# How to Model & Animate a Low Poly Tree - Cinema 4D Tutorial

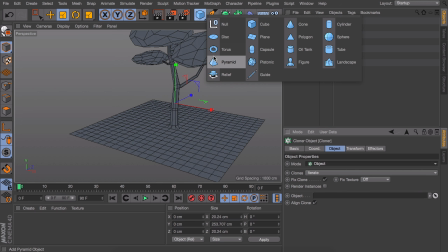[8:10]
But we don't have this object already, so let's create a new plane and move it just under the floor so we can't see it.
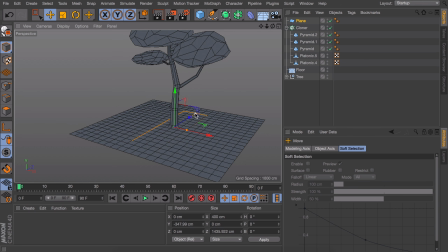[8:18]
Now let's scale it up so it covers the area where we would like to see some grass and rocks. And now go back into the cloner properties and drag the plane object on top of the object field of our cloner.
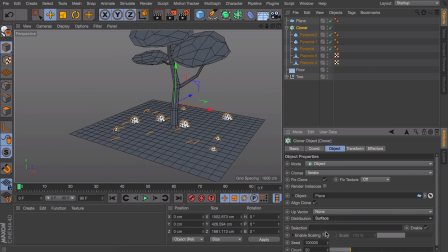[8:30]
Now we can set the distribution to surface, and we also want to deselect the align clone option so that grass isn't laying flat. Down here you can enter how many objects you want there to be, and you could also adjust the seed number to replace the objects randomly.
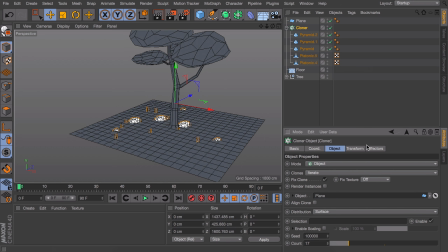[8:45]
But to have more control over this, we want to add a random effector, which you can find under the MoGraph tab again. If we scroll down, we can also turn on the scale and rotation options, and from here it's mostly playing with the values until we get something nice looking.
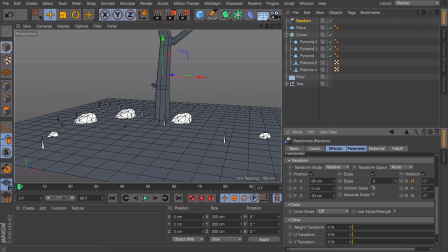[9:03]
But for the scale, make sure to check uniform scale, so it scales evenly, and for the rocks and grass we also only want them to rotate on the H-axis so it doesn't go upside down or something.
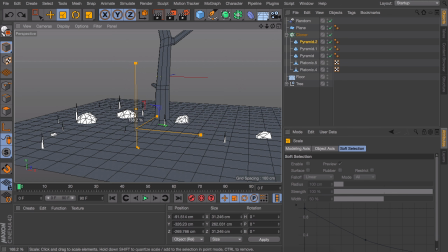[9:16]
Also, with this technique it's really easy to adjust our base models, and Cinema 4D will automatically update all those clones for us. So this is a huge time saver compared to the manual method.
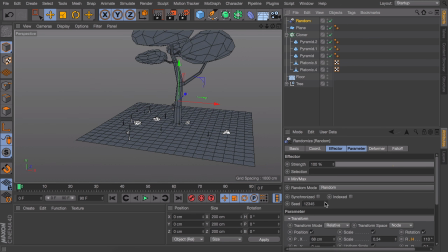[9:28]
Now let's also play around with the cloner seed so we get something nice looking. But there are a little bit too many rocks for my liking, so you can fix this by adding more pyramids in the cloner group. So let's duplicate some of these and play around with the seed number again until it looks just fine.
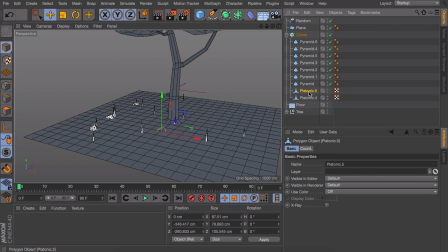[9:46]
Obviously you can also combine this cloner method with the manually placed objects, so let's duplicate some of the rocks and place them outside of the cloner so you can place them exactly where you want them to.
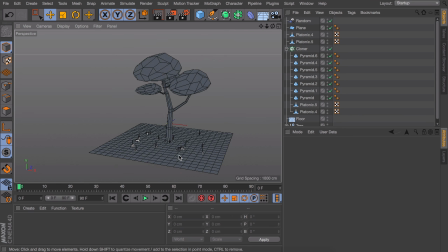[9:59]
Now we have a 3D model that looks pretty good, and we can start finishing things up with the light and textures. First off, let's press Ctrl or Command and D to open the project settings,
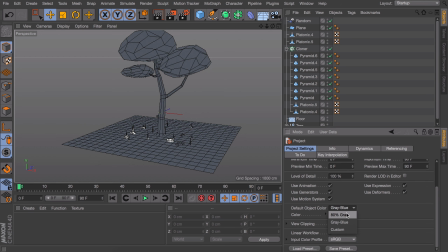[10:13]
and down here you set the default object color to 80% gray, so we can have a better view when testing our lighting setup.
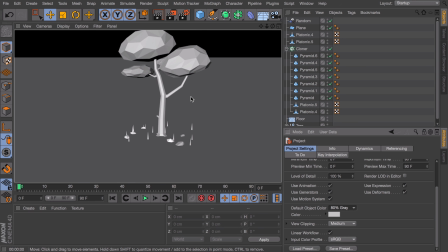[10:21]
It will basically get us close to one of those colorless clay renders you see a lot.
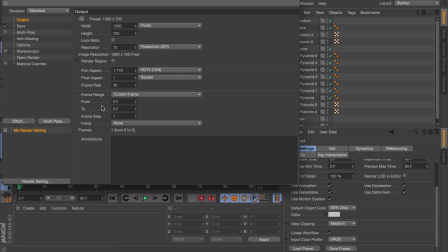[10:27]
Next up, a first thing to do is going in the render settings and adding an ambient occlusion effect.
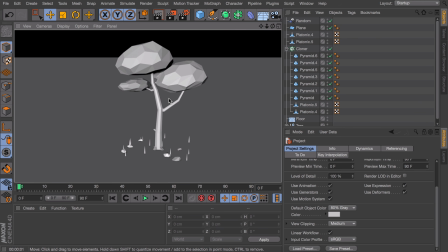[10:33]
This will give us a more realistic shading, but to take full effect of this, we need to add lights to cast the shadows.
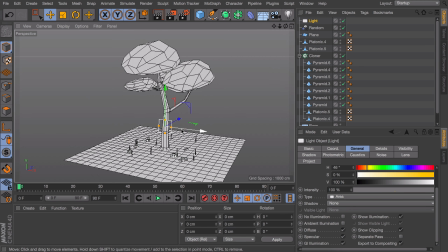[10:40]
Let's start off with an area light and roughly scale it up to the size of the tree,
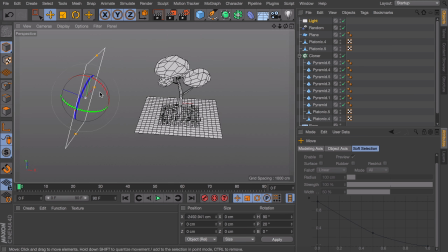[10:45]
and then move it to the left side where we can rotate and angle it into position.
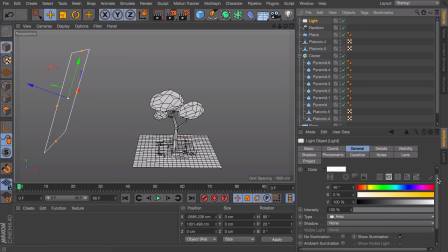[10:51]
Also make sure to go in the light settings and add an area shadow, and it's probably a good idea to give the light a warm but soft color, something orange.
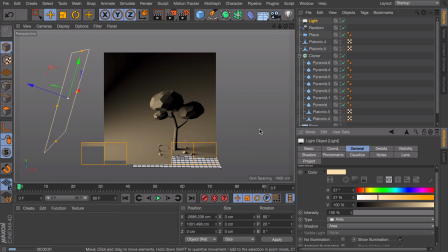[11:04]
When we render this, you can see adding the light in this position gives us some dramatic long shadows at the right side of the objects,
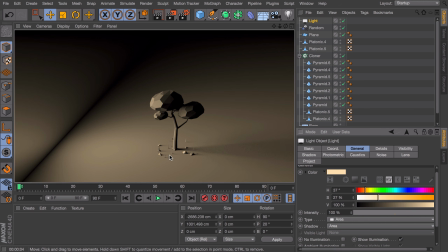[11:11]
which makes things look more interesting in my opinion.
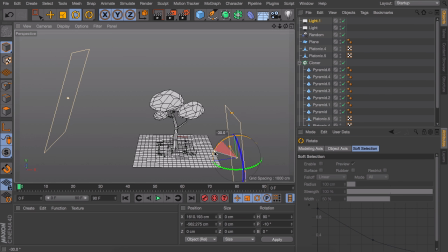[11:14]
Next up, let's duplicate this area light and make it smaller and position it somewhere at the right side of the tree, but also somewhat behind it. This will be our edge light, which optically separates the tree from the background.
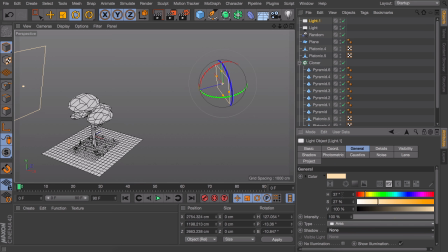[11:28]
And for this one we can disable the shadows, because it will look strange having shadows coming from two different directions. And also set the color to something more bluish. By having this orange and blue light coming from two different directions,
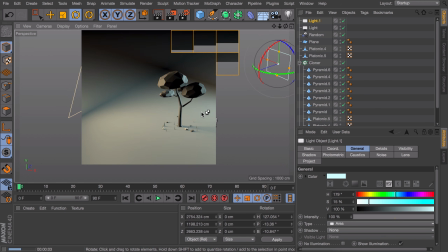[11:44]
we are basically applying lighting techniques used in photography studios and on theater stages.
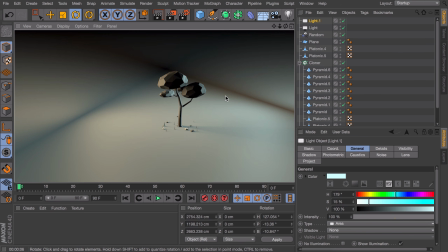[11:49]
Originally they started doing this because white light didn't exist. It had to be created by adding multiple colors of light which mixed into a white light. Obviously we don't need to worry about that here, but we are just using this because it gives us a nice contrast,
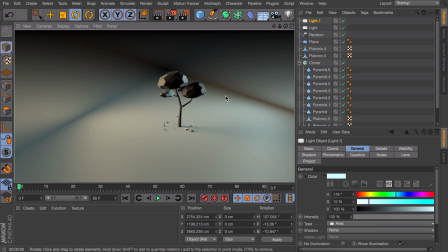[12:04]
which might remind you of a nice sunset where you have the combination of warm light from the sun and cold light bouncing off the moon. But when we render this again, there are still many parts which are completely dark right now.